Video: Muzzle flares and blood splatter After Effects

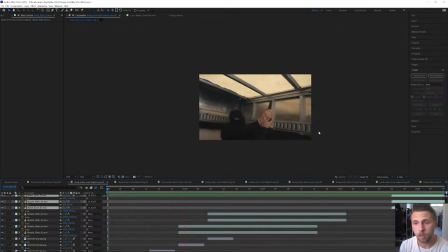(33:37)
I like it smooth. I want it controlled, that you see what's happening. But a scene like this, where it's like in a closed space, a very tight environment, you know,
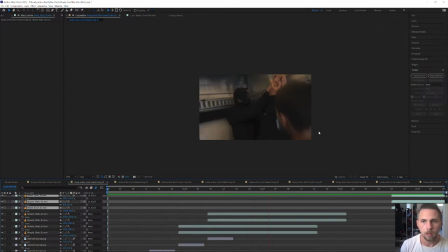(33:46)
then a little shakiness, and you know, it just makes it feel real, you know. But usually, yes, I like to keep it on a gimbal or a slider or Steadicam, keep it smooth. That's what I usually like to do.
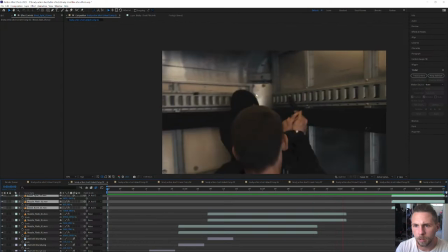(34:06)
Okay, let's look at this shot, the blood here.
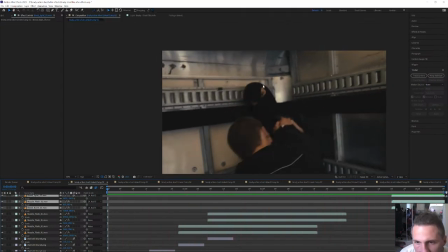(34:08)
It's not terrible, but when I look at it, it's just not perfect, you know.
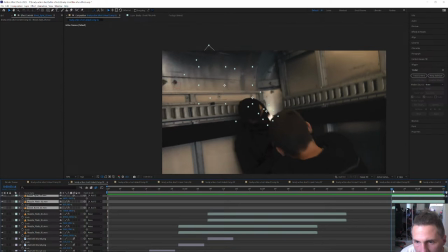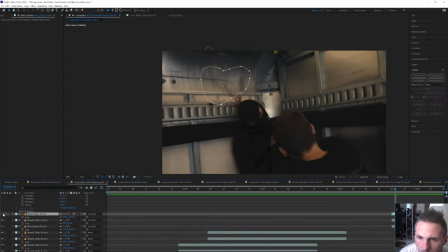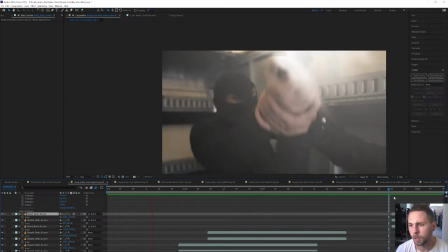(34:38)
Okay, that's better.
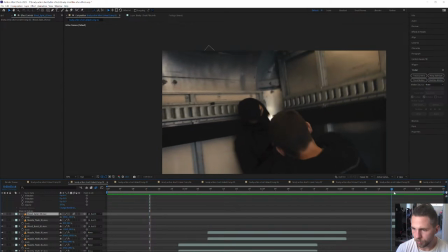Dave, let me know. Are you a visual effects person or are you a filmmaker or a camera operator?
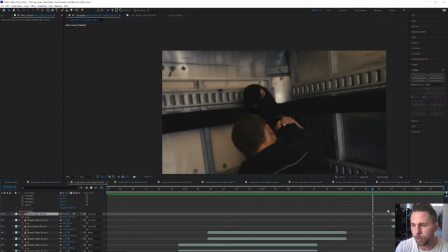(34:53)
What do you exactly do? So I know better how to answer your questions. Okay, that doesn't look too bad.
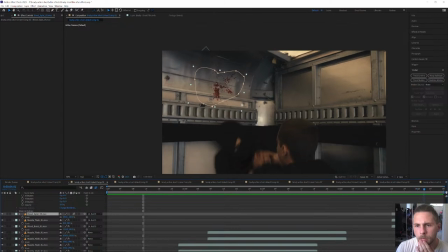here it's starting to moving already. It shouldn't. I can always go back to my null object and correct my keyframes.
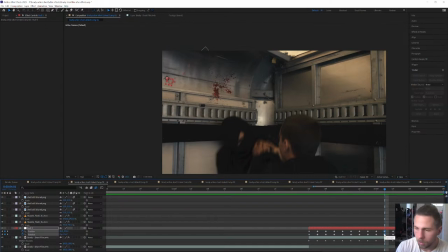(35:20)
Sometimes I just like to delete keyframes and see if it looks better.
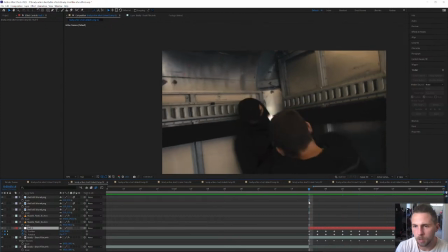(35:27)
In that case, it actually does, I think. Yeah, that looks better already.
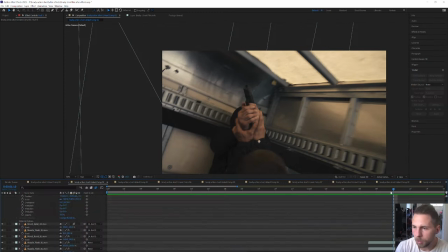(35:37)
Okay, what I'm gonna do is I'm gonna blur it out a little because it is a little further in the background than my people here.
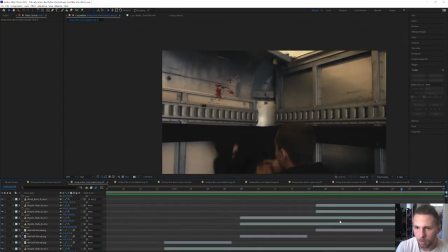Here, this movement shouldn't happen. Okay, I'm gonna...
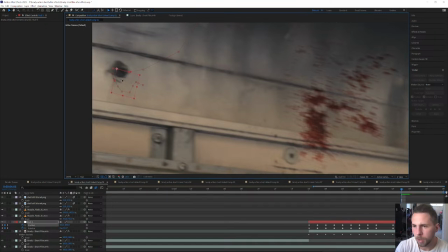(35:57)
Here, this is my null object. I'm gonna bring it a little back. Once you start manually adjusting, then it's getting dirty. I usually don't like to do that, but
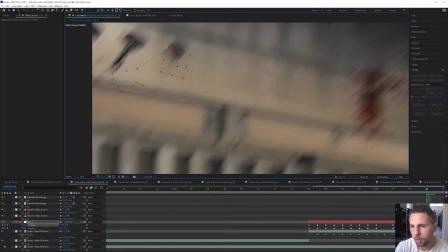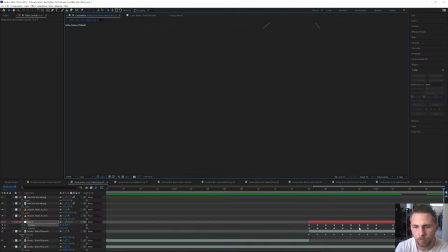sometimes that's what you need to do.
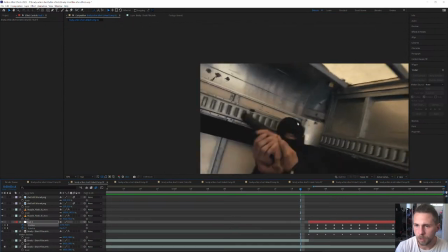(36:33)
Okay, let's look at it one more time. Okay, that's definitely better.
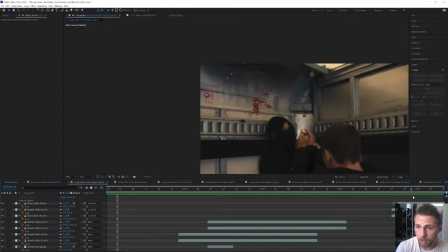(36:43)
And one more thing, when I can't get it perfect, I'm gonna do that later probably.
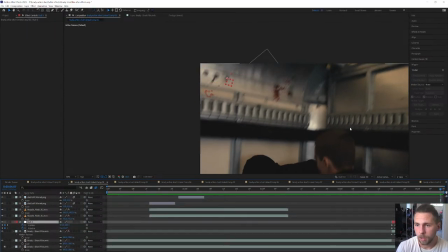(36:49)
Okay, this is too low. I like to add camera movement, like camera shake,
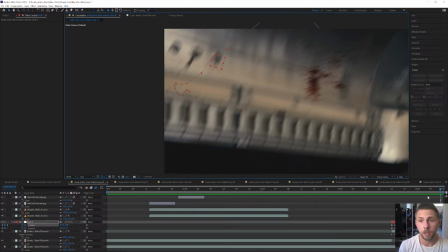(37:02)
to the entire image. So everything is moving a little, and that's gonna bring the entire movement more together.
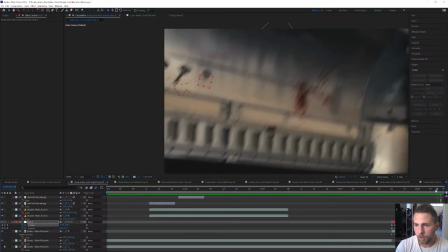(37:10)
Or like a little zoom in or so.
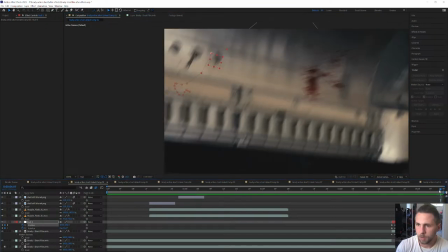(37:15)
Always like to do that, especially when the track is not perfect, like here.
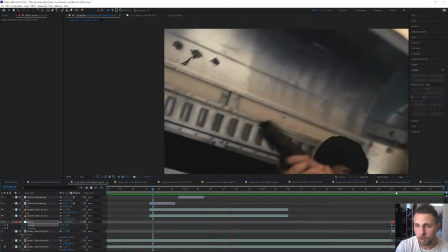(37:22)
And again, that's not even the easy shot. That's not even the hard shot, then.
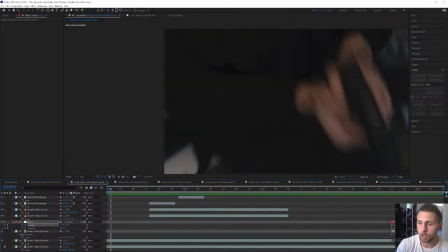(37:27)
This is actually the easy one.
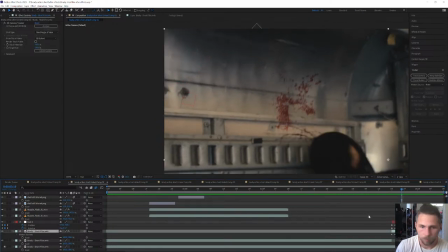What if I bring it further up? Maybe it's gonna sell better.